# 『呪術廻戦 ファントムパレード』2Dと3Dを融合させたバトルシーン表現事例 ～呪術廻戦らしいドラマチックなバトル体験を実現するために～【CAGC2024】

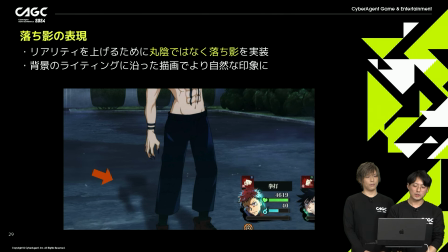12:12 背景の光源の方向に影の向きを合わせることでリアリティを向上させていますその他キャラクターに微妙なグラデーションを重ねるなど平面的にならないような工夫もしています細かい部分ではありますが落ちかけの角度などをしっかり積み重ねていくことで
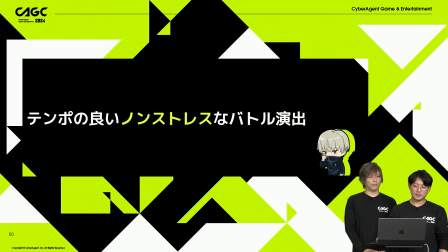12:30 絵面に説得力が出てくると思います次にテンポの良いバトルを実現するための工夫を紹介します
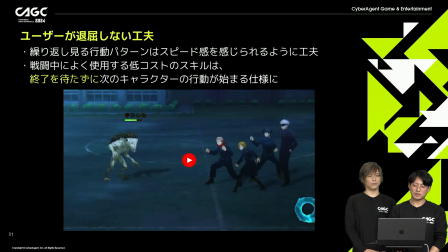12:38 本タイトルは毎日遊んでいただくことを目指して制作しています繰り返し遊んでも苦にならないようバトルのテンポはスピード感を感じられるよう気を配りました戦闘中に繰り返し見るコストの低いスキルは前のキャラクターの終了を待たずに後続のキャラクターの行動が始まるように調整しています
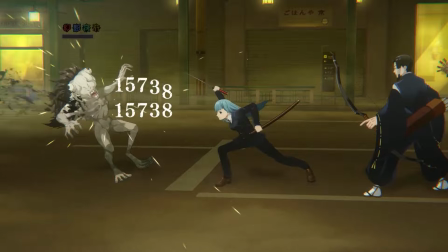12:59 呪術回戦はスタイリッシュでハイスピードなバトルが人気の作品ですのでアニメのスピード感が表現できるようにギリギリまで調整しています
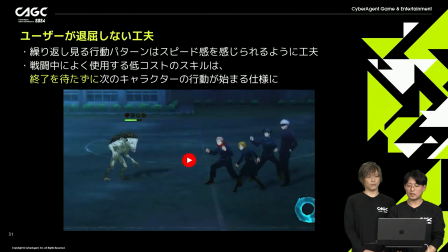13:10 ただのパンチやキックもキャラクターが入れ替わり立ち替わり繰り出すことでハイスピードな印象になりますこれにより待たされるストレスを極力排除し繰り返しプレイしやすいバトルが実現できたと思っていますパンパレでは階層斬死を装備することで
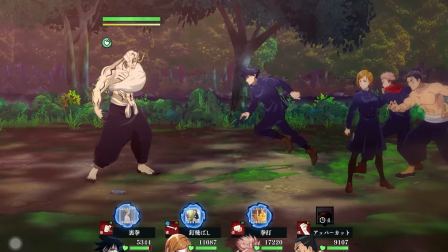13:27 キャラクターを強化することができます思いの力がキャラクターを強化するというのが
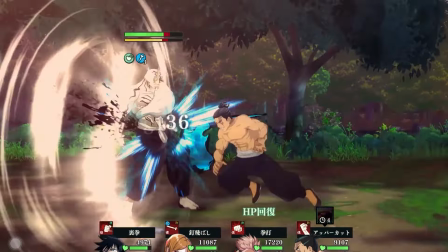13:34 階層斬死のコンセプトです階層斬死は戦闘中任意のスキルおよび必殺技にて
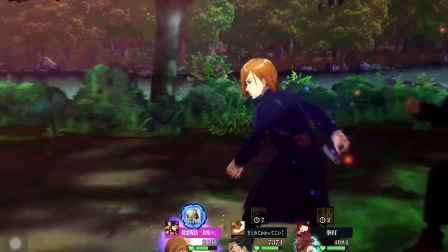13:41 効果を発動することができますゲームシステム上イラストで表現されている
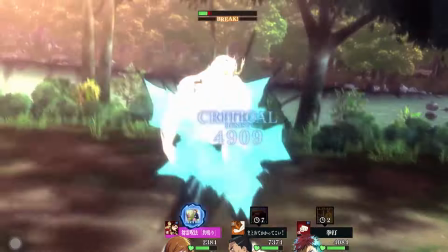13:47 これらの階層斬新の演出も他の行動演出との合間に馴染むようにして表現しています
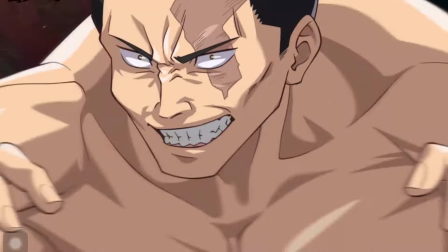13:57 バトルのテンポを崩さないようにするとともにドラマチックさの向上につなげられたと思っています
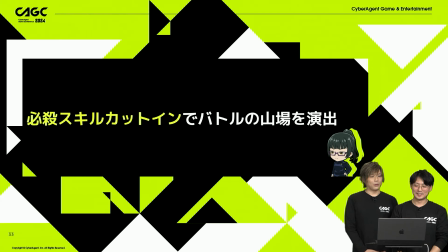14:04 必殺スキルカットインでのバトルの山場を演出というところでバトルの最大の見せ場である必殺技表現についてお話しさせていただきます
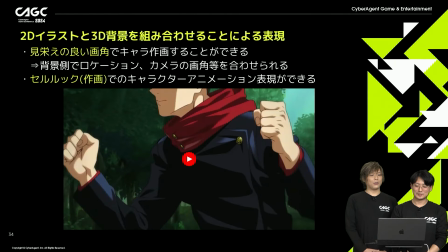14:14 まず先ほど少し触れた部分でもあるのですがキャラクターは2D表現 背景は3D証言で描画しているためキャラ部分はテレビアニメのようなセルルルックの描画を実現しつつ2Dではやや難易度の高い自由な画角でのアクションが取れるのが表現の強みとなっております動画の方でいくつか作例を見ていただければと思います
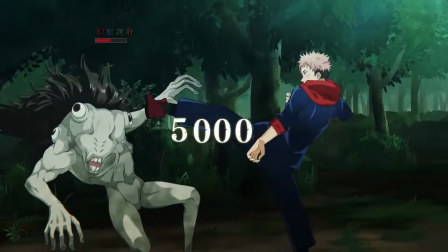14:35 こちらの動画を制作するために気をつけた部分としてはキャラクターのフェティッシュな部分をしっかりと切り取ること
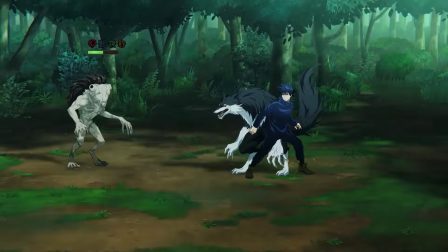14:41 あとはアニメと同じ技なのですが新鮮な印象が感じられるようにレイアウト組を工夫しています
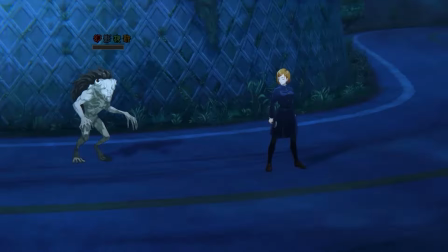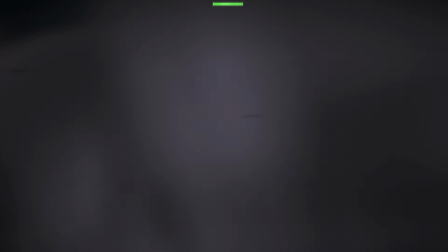14:54 こういった形で原作で見たことある印象なんですけれどもまた違う角度から見ているようなそういったレイアウトのものが多いですね
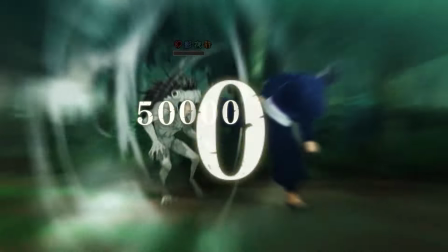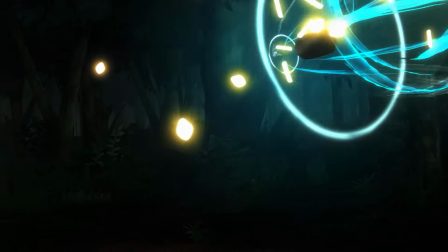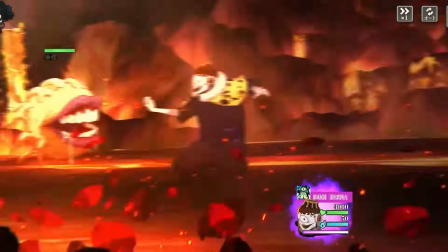15:13 こちらは呪術回線における必殺技の中でも最大の見どころの一つである領域展開の表現になります
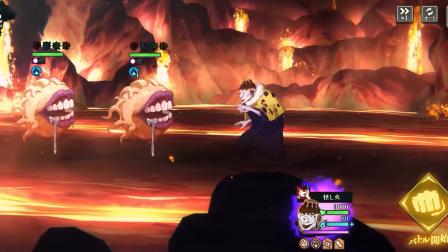15:22 このようにテレビアニメの表現のように背景をお分けして領域を展開していく表現を
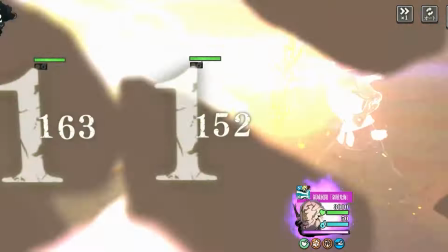15:26 リアルタイムで行っております空ごとに領域のビジュアルや性質も違うので主要面も含め一つ一つワンオフで大事に制作しております
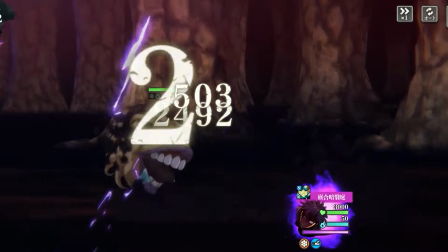15:37 シグオの領域展開 カンゴーアンエーテ
こちらは既存の背景を表示しながら上に重なってくるような表現となりますので
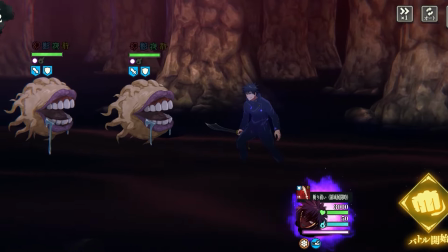15:44 背景モデルの調整も多くなかなか苦労した領域展開でございました
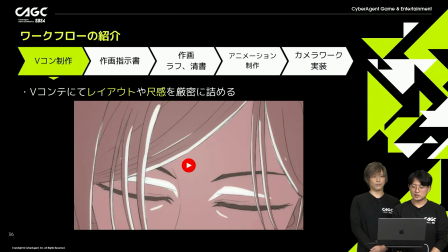15:51 バトル中の表現は辻元さんを率いるイラストチームとチームが密に連携して制作しました ワークフローの一例として必殺技カットインアニメーションの工程 を紹介させていただきますカットインアニメーションは大まかに 分けて5つの工程があります
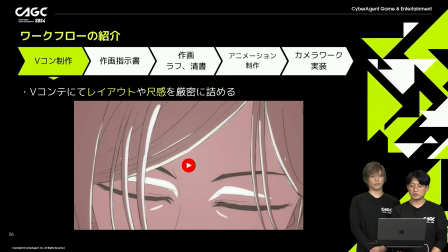16:08 3秒という尺の中でキャラクター の魅力を凝縮することが必須となります 時間間隔を含めた体感で演出の気持ちよさを確認できるよう 絵コンテは起こさずに最初からVコンテで制作いたします